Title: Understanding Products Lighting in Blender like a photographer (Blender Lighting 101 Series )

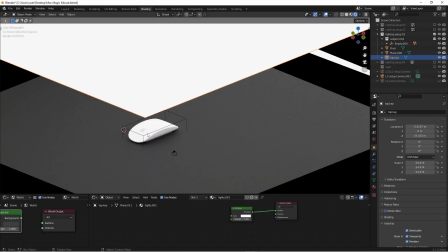Just trying to getting a very soft broad light to show what the actual product looks like for their design,
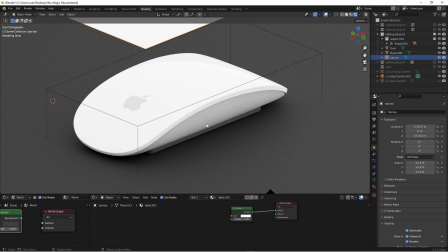and also because this Apple product is very simple, and we just want to keep it as really easy for viewer to see the whole thing and from a different perspective. That's it for this lighting setup. So it doesn't need to be complicated.
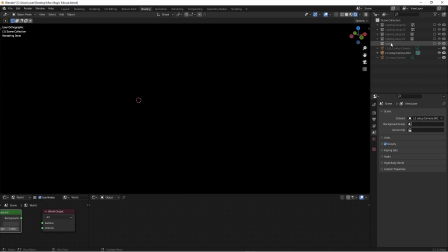It can be very simple. Let's go to the lighting setup 4.
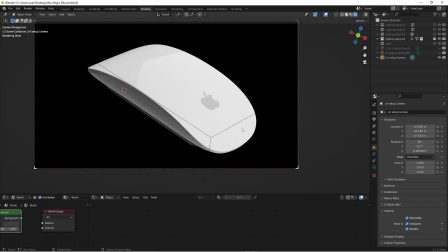So for this one, I want to having a little bit fancier angle for this product. As you can see here, it looks a little bit levitating,
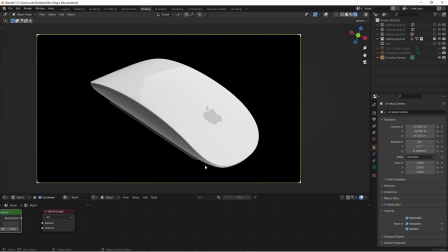and you can see some curve design over here and big logo in here. But for this one, I specifically want to emphasize the lighting textures or the lighting setup, because this product is very reflective, and your lighting can causing issues if you're lighting in the wrong way.
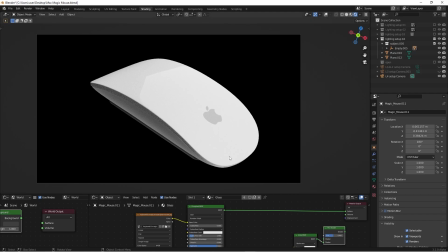So what I mean is by that is, if I'm
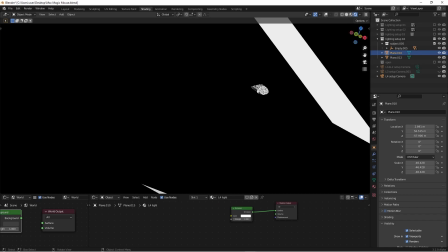come out in here, you can see here for this one, I only have 2 lights.
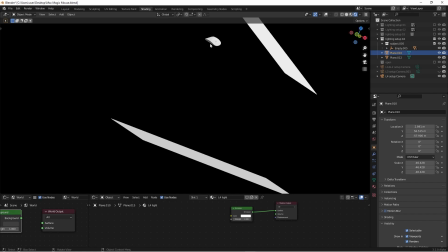One's for bottom, is kind of giving some general illumination on the bottom part.
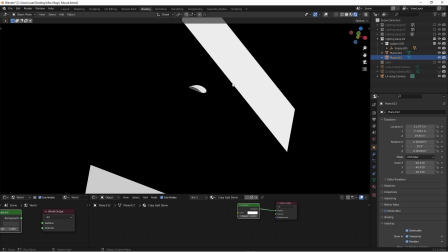The other one is the top one. So if I'm select this top key light,
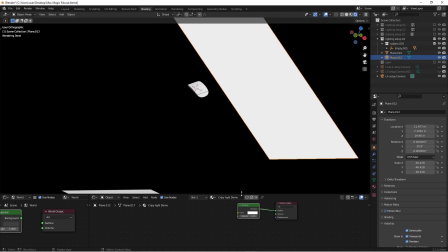let's enable that, and then you can see here, I have a textures added on here.
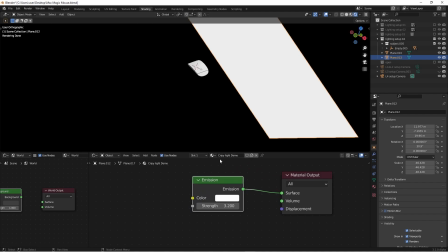I just changed the name. It's called Crisp Light Demo.
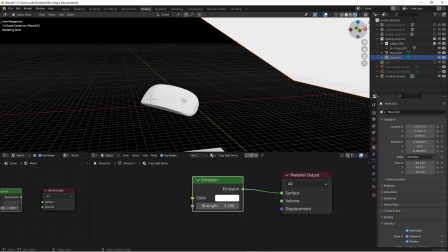So what that means is, well, if I'm going to drag another window over here, so let's do that,
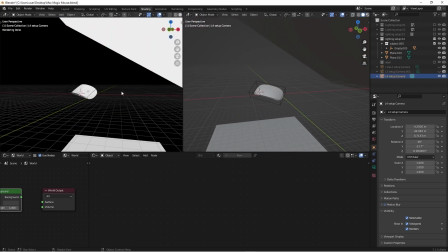and then this one, I'm just gonna go with 0, so we can see here,
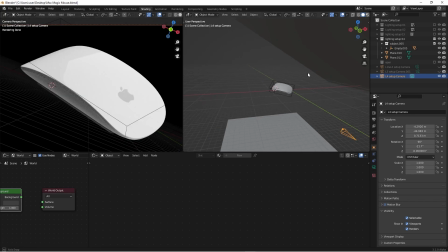make it a little bit bigger. As you can see here, through this light and this bigger one right here,
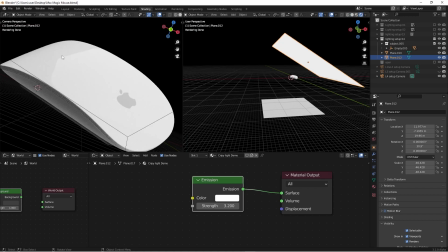we actually creating some reflections down here you will see as a viewer, you will know this is kind of like a very clear plastic reflective type of feeling for this product surface.
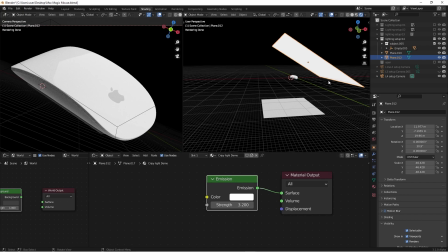And I'm just currently using just a simple plane and with an emission shader, that's it. But if I'm switching this lighting, well, it's changing the lighting texture. If I'm just changing from crisp light demo to go to a
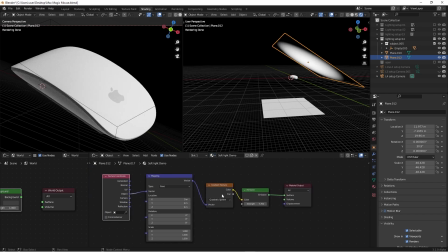a soft light demo, which is the one actually producing a little bit soft, and also you see the lighting textures get a change,
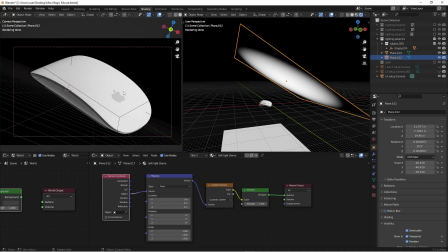and then immediately you see the lighting still looks okay,
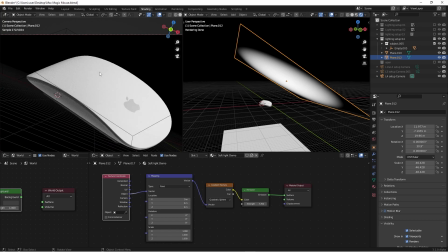but you don't see the reflections for that very defined clear line,
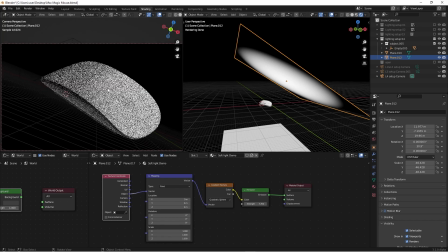and you actually don't feel like this product is actually a reflective surface anymore.
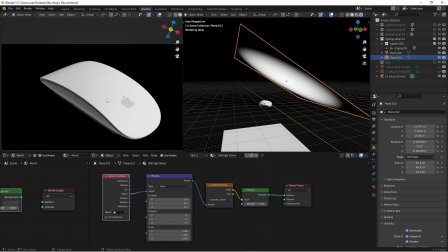It looks like a matte, you know. So this is something that you need to pay attention, because a lot of time photographers saying,
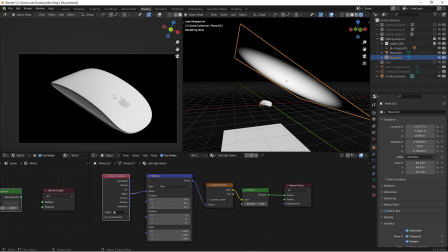well, I need a softer light, I need softer light. Well, it depends on what kind of purpose you use. So this is something that beginners often make mistakes, that they're using for the soft light, but using the wrong way.
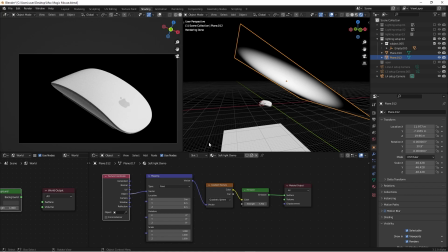Sometimes you need to pick up the right light in order to do the job correctly for a certain product.
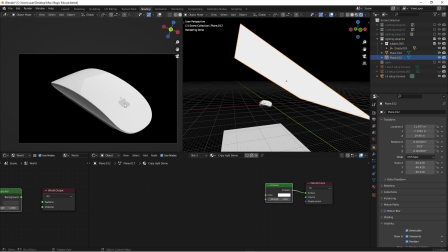Okay, so if I'm gonna switch the back over here, okay, then you can see that it's kind of getting that point ready.
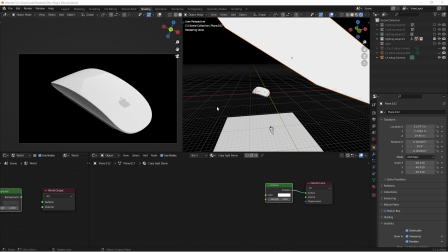And well, this is all the lighting scenarios I break down for you, and let's do a quick recap,
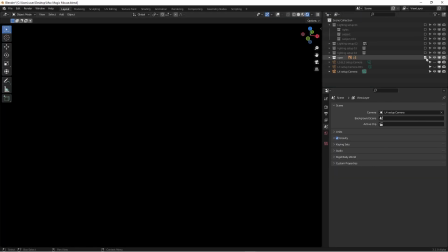because this is very important, and I really want people to know what I'm talking about once I finish this.
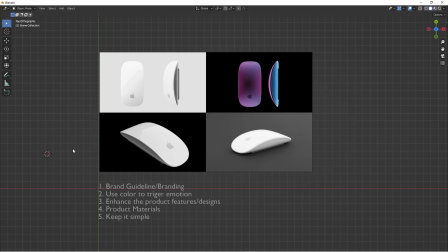It's going to help you, because a lot of times there's no whole lot of resources that are online to really tell you how to think about lighting. They just show you how to do 3-point lighting and what kind of modifier that you should use.
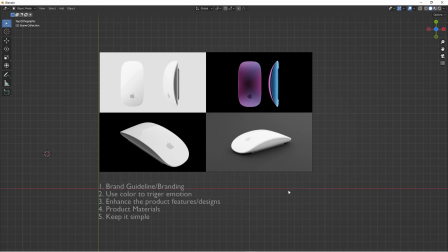Within these in mind, you are going to find an answer how you want to lighting a product. This is just one single example.